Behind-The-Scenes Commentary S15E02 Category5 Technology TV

Welcome to the producer's commentary for Season 15, Episode 2 of Category 5 Technology TV. I'm Robbie Ferguson, joined by my friend Jeff Weston. Jeff has been instrumental in the creation of Episode 2. We're going to get right into it and talk all about your newfound involvement here at Category 5 Technology TV. If you haven't already seen it, please check the description below because we are going to be basically given tons of spoilers here. and it's always best to see the episode first before you see the producer's commentary because otherwise we're talking about stuff that you haven't seen visual effects that you haven't yet seen and they are pretty vast in this episode so shall we get into it jeff of
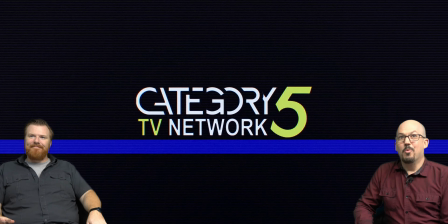course let's hit play here we go welcome to category five season 15
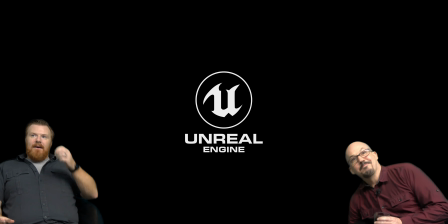episode two now what i love about this episode is that we took a different approach from episode one where we went more with a scripted
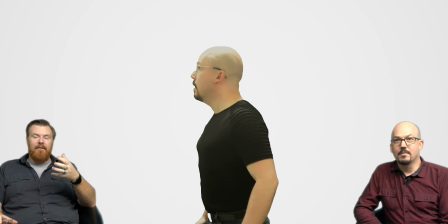cinematic feel.
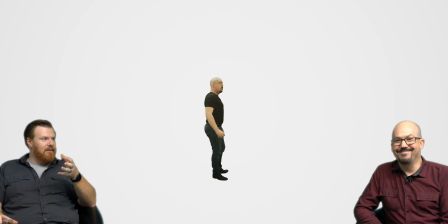And because of the chip shortage that we're facing, you had this brilliant idea, let's play off the Matrix.
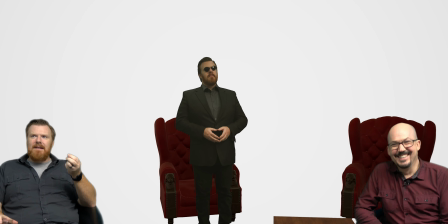Yeah, this empty warehouse. Yeah, I think that scene is called like the desert of the desert reality or something.
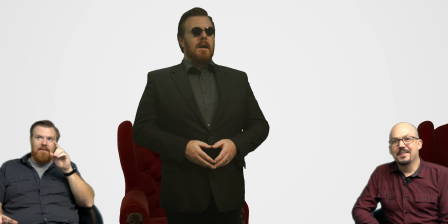And so like this is what we're playing off of, which is that scene in the Matrix. Now, this is my first time building a world.
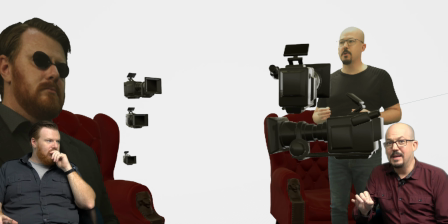Yeah, so Jeff actually became our set creator for Episode 2. Yeah, and so we were just figuring out Unreal Engine.
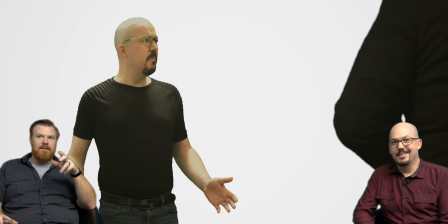And while we started building this, Unreal was on version 4.27.
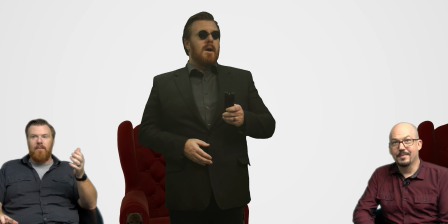Version 5 came out, so we made the switch partway through. But what made this seem particularly difficult is,
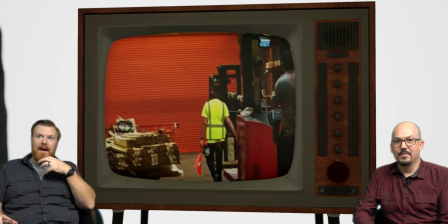having never worked with unreal engine before in my capacity i had to figure out a way to create a lit
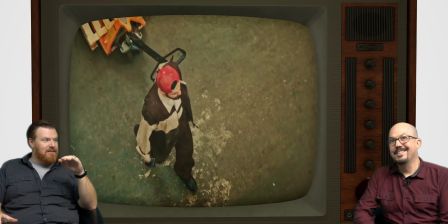environment without any lights so that we didn't cast shadow right that
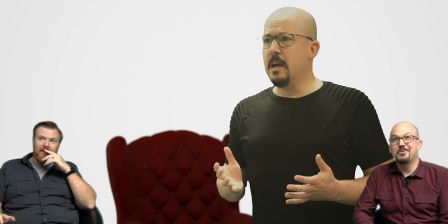was no shadows no shadows interesting yeah and and and it also made it
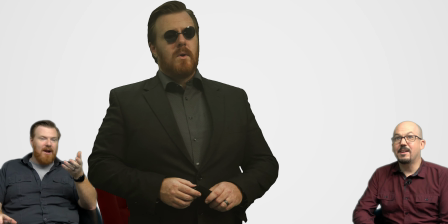really hard for spatial because there's no reference point it really made it hard to like position how high are the chairs well you can't see a floor
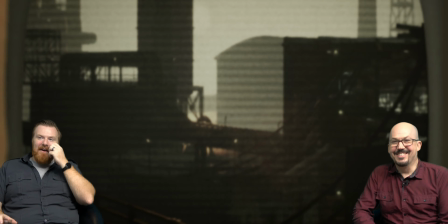because it doesn't actually exist exactly yeah so you don't really you know realize this kind of stuff as you're seeing it because we've already pulled it
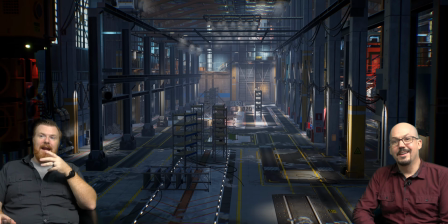off that's right yeah now this here was my first dabbling in an actual real world environment uh in unreal engine so i've got
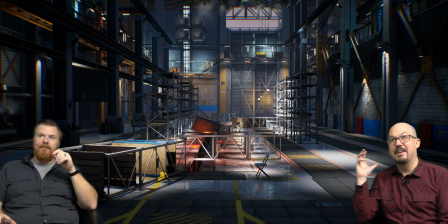binaural audio happening here so i use the audio you can hear if you have headphones on you'll hear those sparks and stuff happening all around you yeah and so what
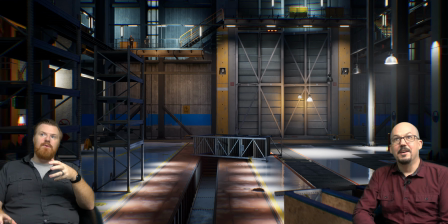was neat is i had to create this warehouse where things were empty
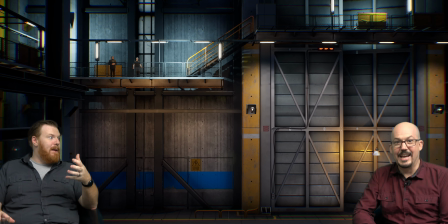and void so i had to make it look just like a raspberry pie warehouse
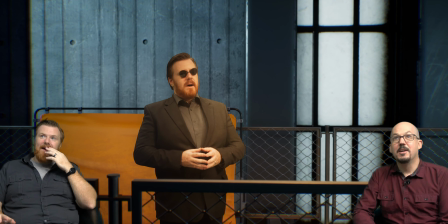that's right exactly like that so it's this big open area yeah like there are no limits anymore to what we can do i mean we're in
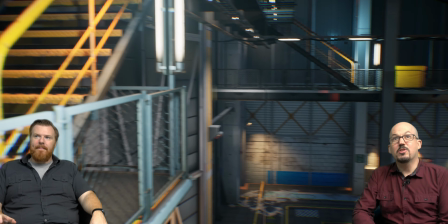this massive studio set i should mention so what we're seeing here is our first ever
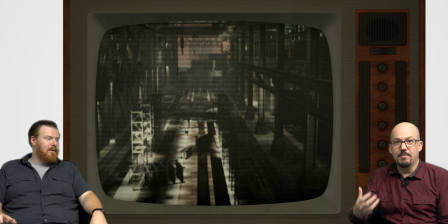cold open so yeah we're working on evolving our format clock for season 15,
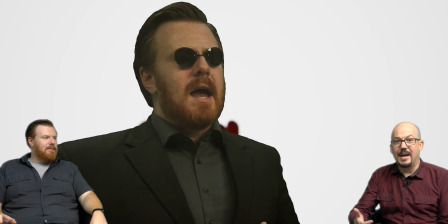season 16, as we're approaching that. And part of that format clock is to have a cold open, which is a much more interesting way,
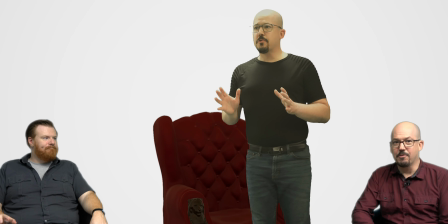Jeff, to introduce the topic that we are going to be covering. So rather than saying, hey, I'm Robbie, hey, I'm Jeff, and we're going to be showing you the VIM4 microcomputer and then going into an intro and then starting the show. It's like, hey, let's have some fun with it. Let's do some cinematics.
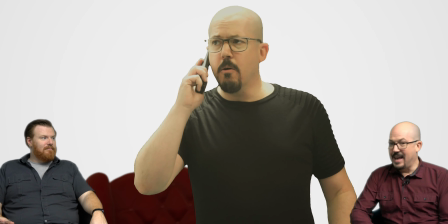Let's do some acting and just have a blast creating that kind of what what is this episode about so that in the first five minutes of the
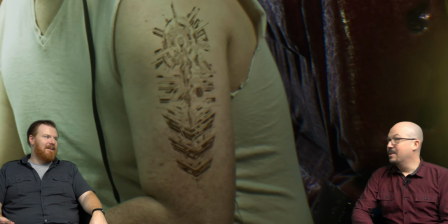show oh and i have to talk about henry and we'll come back that tattoo that tattoo on his arm i actually added that through visual effects
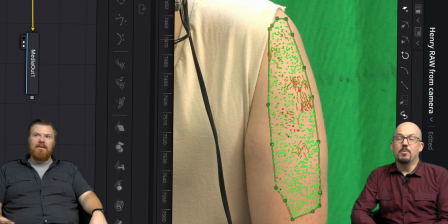like there are so many visual effects that you don't see uh you see but you don't realize it's fake well even like
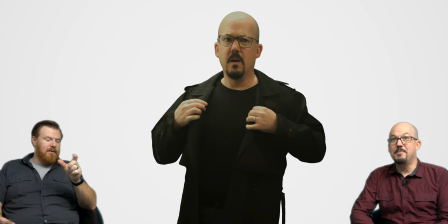that there the only thing that was real was henry's hand and the the stream deck stream deck everything else was cg now okay Okay,
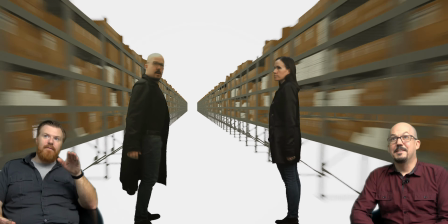things are moving so fast in this intro.